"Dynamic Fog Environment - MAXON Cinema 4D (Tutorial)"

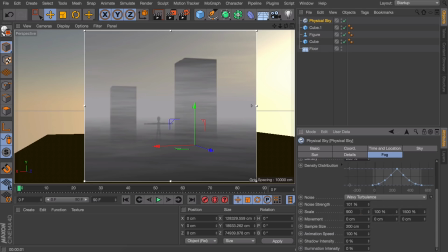[4:10]
Let's change these to something like 900 by 600 by 900. And that gives us this more cloudy feel to it, like maybe even a fog machine is shooting some fog in the scene. Now something I would like to do for this specific scene is going in the shadow intensity.
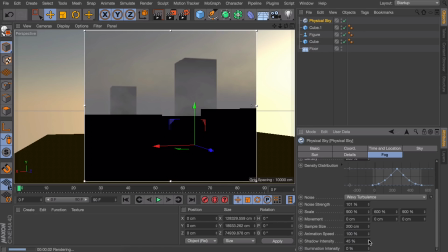[4:28]
And this makes the shadow kind of darker, so everything that is casting shadow from the sun is also casting shadow on the smoke.
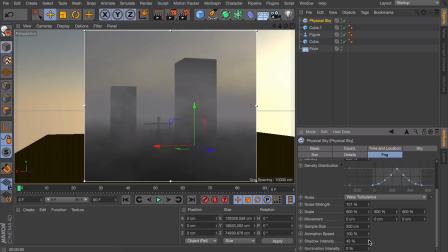[4:35]
So it doesn't stay white or very gray if there is something blocking the sun from it. A last thing I would like to point out in this scene is this graph right here. Right now it has this kind of tent look to it, but this represents the density of the fog.
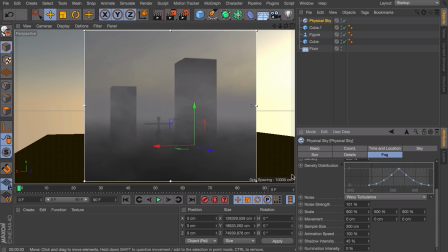[4:53]
Right now at the middle of our scene, so we're going up to 500 centimeters for example, At 250 it is the most thick and condensed, while at the bottom and the top it is more transparent. It depends on what kind of fog you're trying to create.
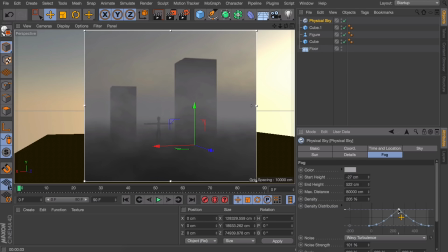[5:11]
In real life this is quite realistic, it often doesn't start at the floor, but for the more dramatic and more cinematic look, it is often a good idea to delete some of these points right here.
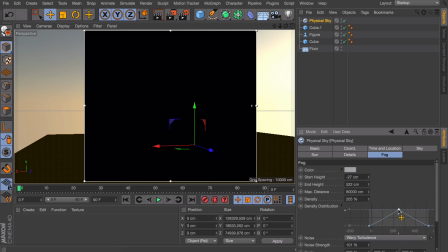[5:23]
Just select them and hit delete. We only need 3 points,
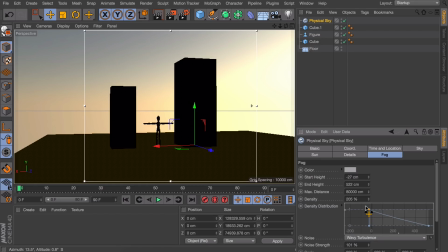[5:27]
and when you drag this top one all the way to the left, you get some kind of more cinematic look to it.
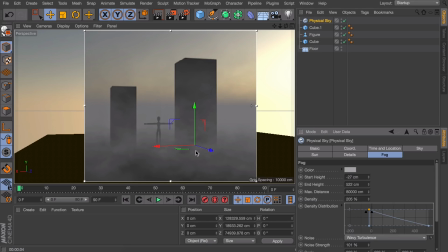[5:34]
So the floor is totally covered, you can barely see it, and it is just fading away in the sky.
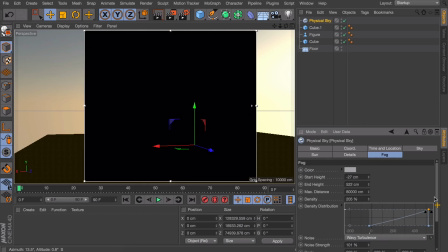[5:40]
To be more realistic, it's actually the other way around, so let's try moving it to the right.
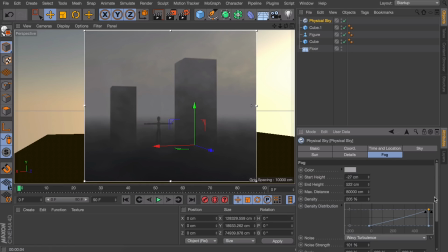[5:45]
This way it is more like the floor is still clear, which is kind of realistic. When you're walking in the fields and it's kind of foggy, you often see the floor but you can't see anything in front of you. So that's what's happening with this kind of curve to it. Okay, so to explain some more of this, let's open a second scene.
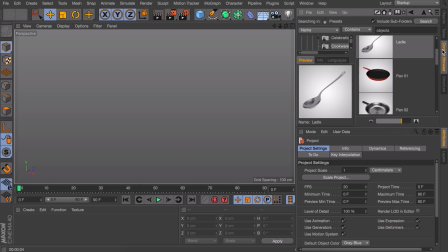[6:03]
And I will be using some kind of city that comes with Cinema 4D, so I can go in the content browser and type in city.
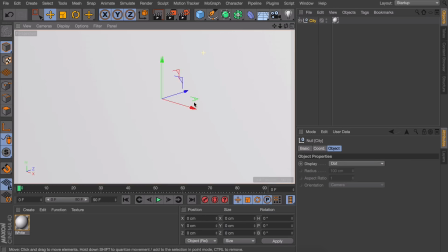[6:11]
And here is one. And right now it's a little large and the fog doesn't work very well with large scenes.
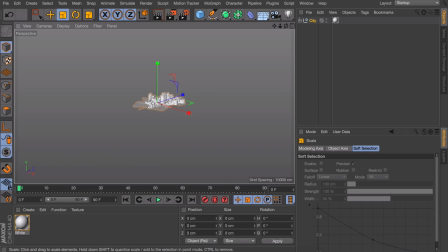[6:18]
I recommend scaling everything down a little. So otherwise you have to go in very high values and it gets confusing and stuff. So that is why I'm scaling it down. I'm also going to add a floor to it. Okay, something like this maybe.
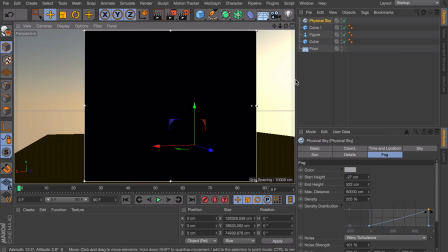[6:33]
So what I'm actually going to do is copying this physical sky for now, just to be quick.
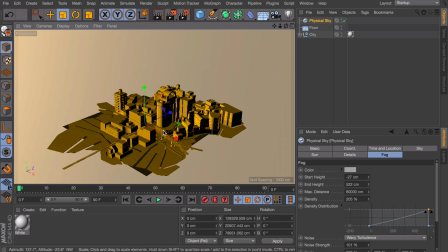[6:40]
What I would like to explain with this scene is that if you're looking at it from a distance, something like this is happening.
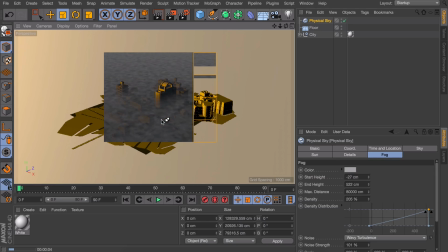[6:46]
And it isn't really that exciting or pleasing to look at.
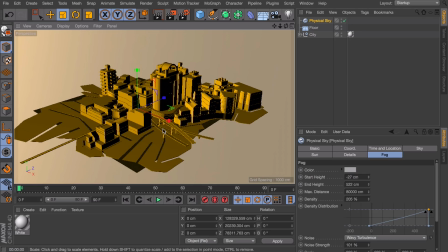[6:51]
What I would like to do is going closer to it, and let's see what this gives.
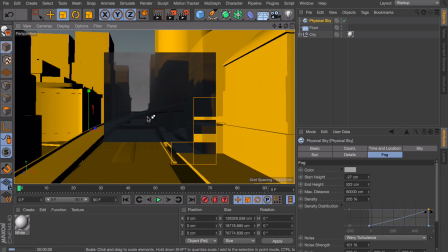[6:56]
Like some kind of street view. And you can already tell it isn't really giving us any fog at all, only at the sky a little.
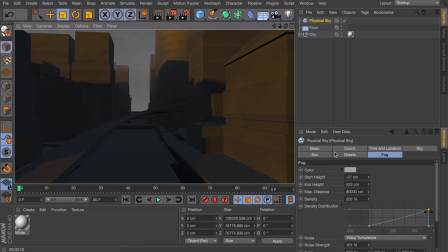[7:04]
And that is happening because of multiple reasons. First of all, we can try to decrease the start height so we're sure it's starting low enough.
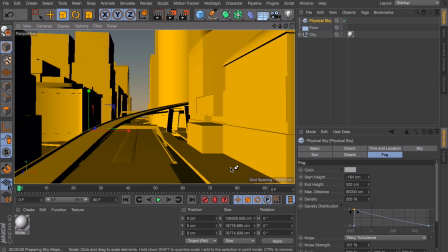[7:13]
I'm also going to move this graph back to this. Let's see again. I'm going to set the interactive render region for now.
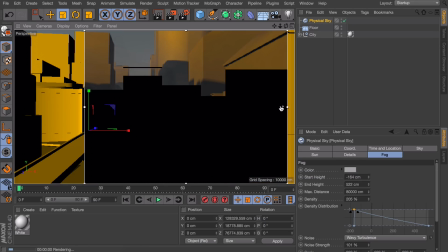[7:22]
You can also move this tiny triangle downwards so it isn't rendering at full capacity.
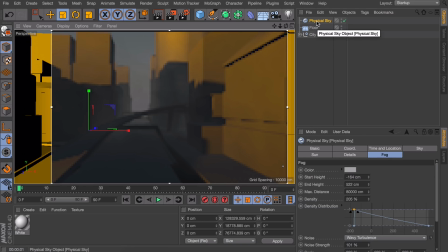[7:30]
Okay, we can see a little fog now. A second thing you can do to enhance the look of the fog is actually making sure the sky
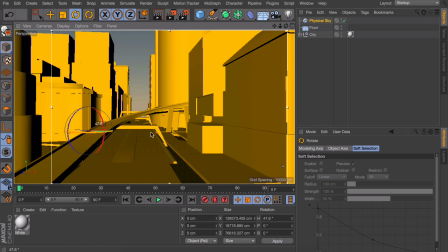[7:37]
is rotated so the sun is right in front of you, so you have some kind of contrast to it.
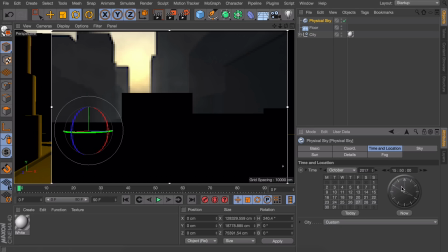[7:43]
Maybe even set the time to something more realistic like the morning or the evening.
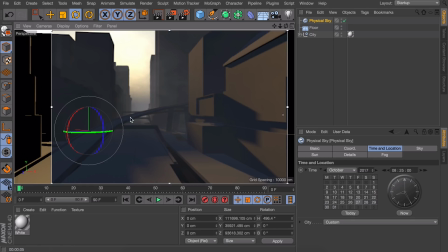[7:51]
Okay, so we are getting some fog now and some nice shadows and stuff. But you can see it isn't really dense enough. Let's go to the fog again and maybe increase the density to something like 300%.
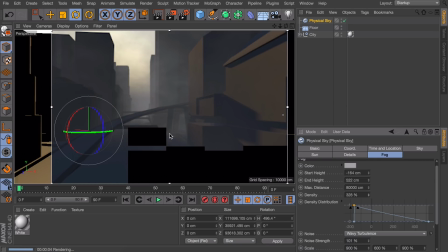[8:05]
It's just trial and error. Okay, we are getting fog now, but you can only see it in the distance really, and right here it is not very visible. That's realistic, of course.